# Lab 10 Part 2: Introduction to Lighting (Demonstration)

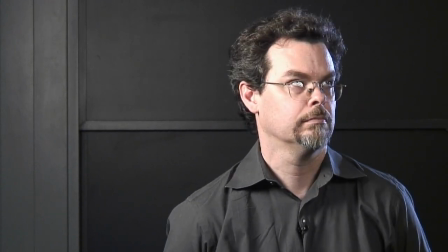[20:42]
But as Chris talks and moves his head a little bit, you want to watch out.
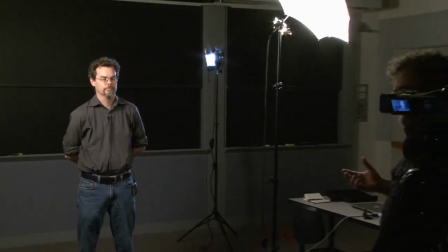[20:49]
You know, some people simply say, take your glasses off.
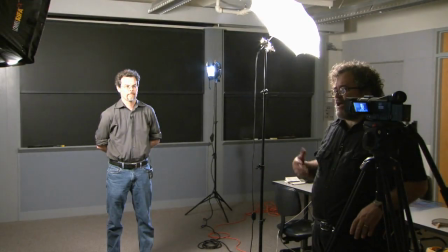[20:53]
I like to do a little bit of extra work and ask people, do you normally wear glasses or not?
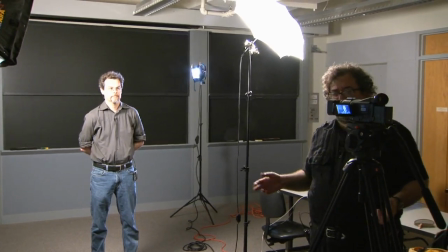[20:59]
If they take them off because they'd only wear them some of the times, fine. If they usually wear their glasses,
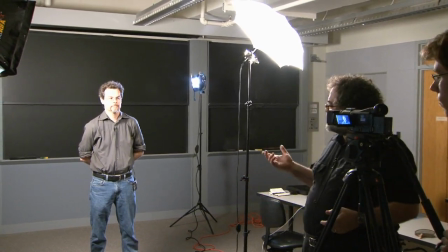[21:04]
I'll spend a little extra time tweaking the lights and get it to look nice
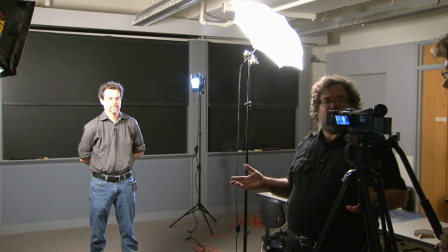[21:09]
so that I'm photographing people the way they normally appear.
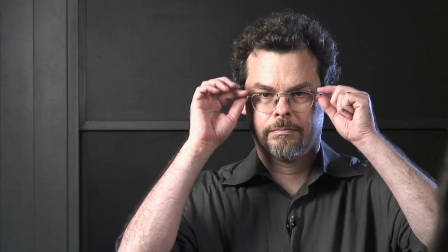[21:14]
Sometimes changing the position by tilting the legs up or down a little bit.
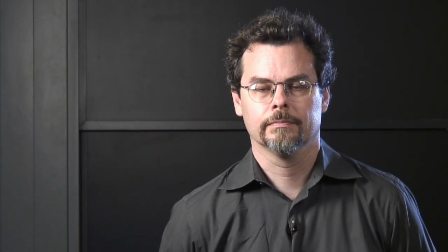[21:23]
Sometimes a little bit of adjustment can help with the reflection in glasses. it's a little tricky but it can work so this is a pretty simple
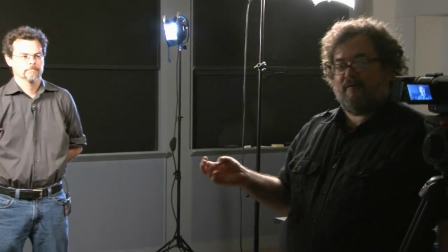[21:34]
straightforward three-point key fill back we could have added some accent lights for details in the background we could have added a background light to lighter background
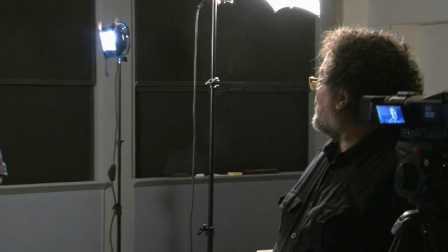[21:44]
but we're just going to keep it simple for the sake of this demo so notice what happens now so here's our backlight
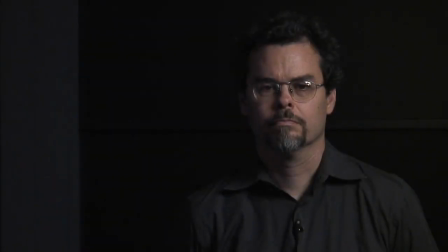[21:56]
Here's our fill.
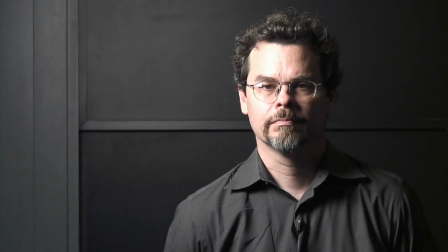[22:01]
Here's our key light. We'll fill in the shadows with our fill light.
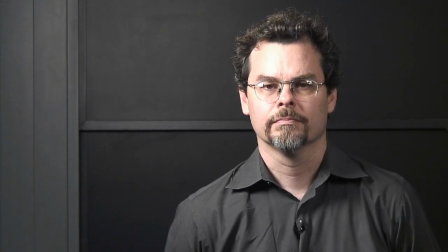[22:11]
And we'll provide a little bit of drama or theatrical essence with our backlight and give a little bit of separation between foreground and background.
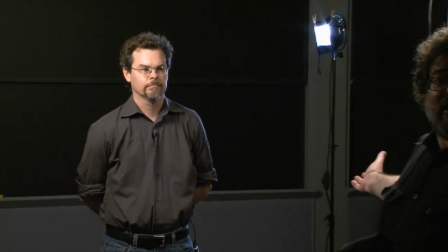[22:24]
One more thing. The thing about soft lights is they spill a lot. So notice how our key is spilling all over the background.
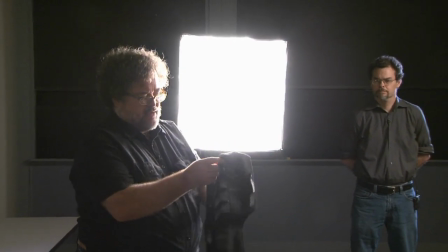[22:32]
There's one more accessory that I carry in the light kit along with the soft light and that's called a grid.
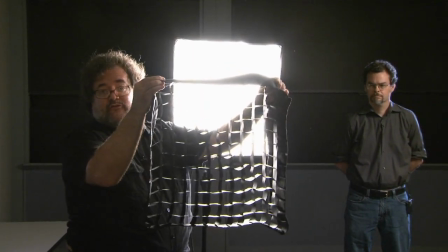[22:41]
And what this grid will do is it will reduce the spill of the light And it's available in different size grids for different angles of allowing
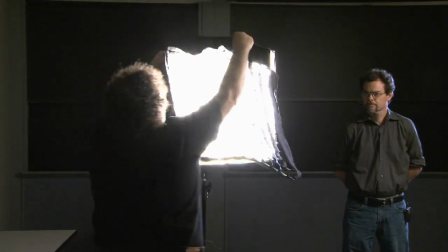[22:55]
different beats. It's available in different size grids providing different
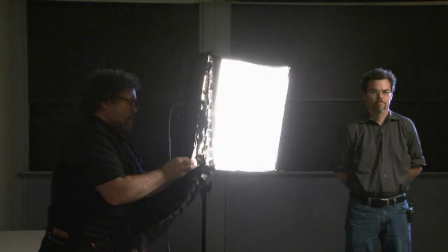[23:02]
amounts of spill reduction.
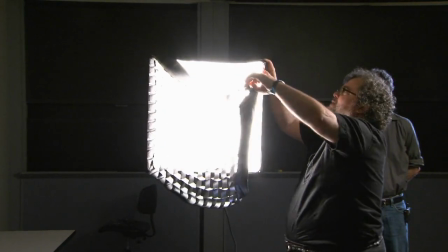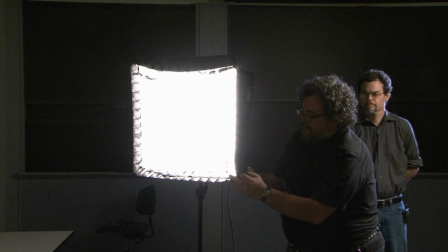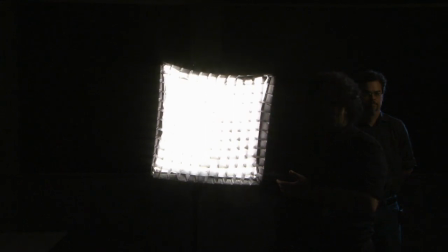[23:22]
So now, with the grid, using the grid in our key,
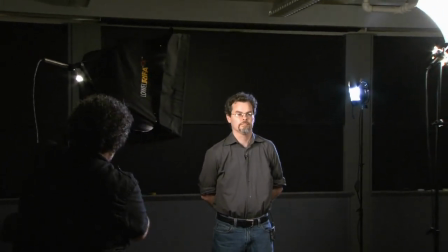[23:29]
you will notice it does reduce the intensity of the key light a bit.
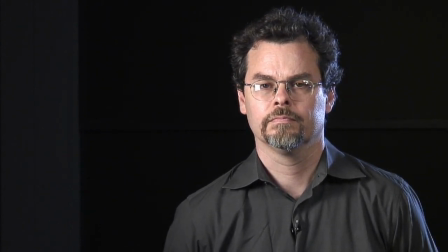[23:40]
However, notice, and it might be hard to see from this camera, but we've dramatically reduced the amount of spill on the background. background.
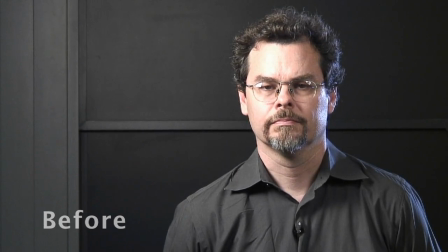[23:48]
We've eliminated the background spill and the light is primarily on the subject.
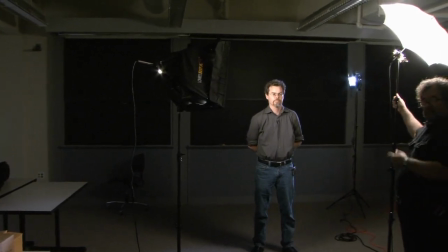[23:56]
And since the intensity of our key came down, because the grid does reduce the intensity of the light a bit,
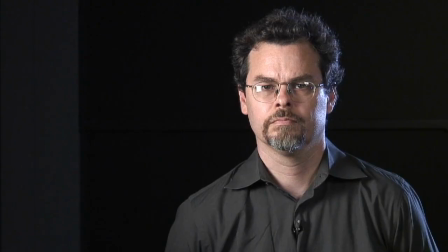[24:01]
I might want to pull my fill light back a little bit. So now we have a somewhat dramatic interview set up. We're still getting a little bit of reflection with the glasses.
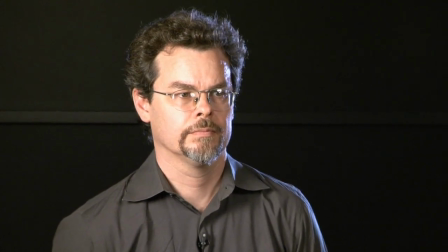[24:14]
That's something that we would need to tweak. One more thing I might do in a situation like this, but we're going to skip it for brevity,
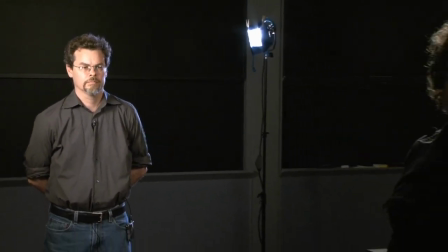[24:22]
is I might add an additional light unit in order to provide some definition in the background.
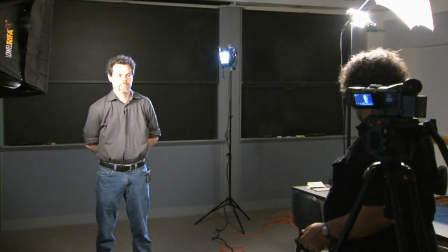[24:30]
One last thing.
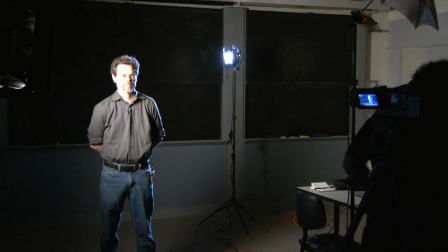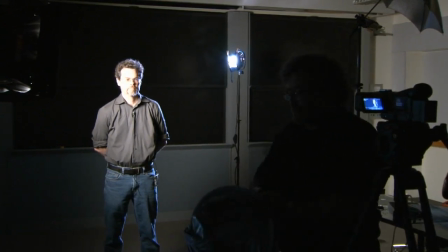[24:38]
By the way, instead of using a fill light, I could have used the flex fill.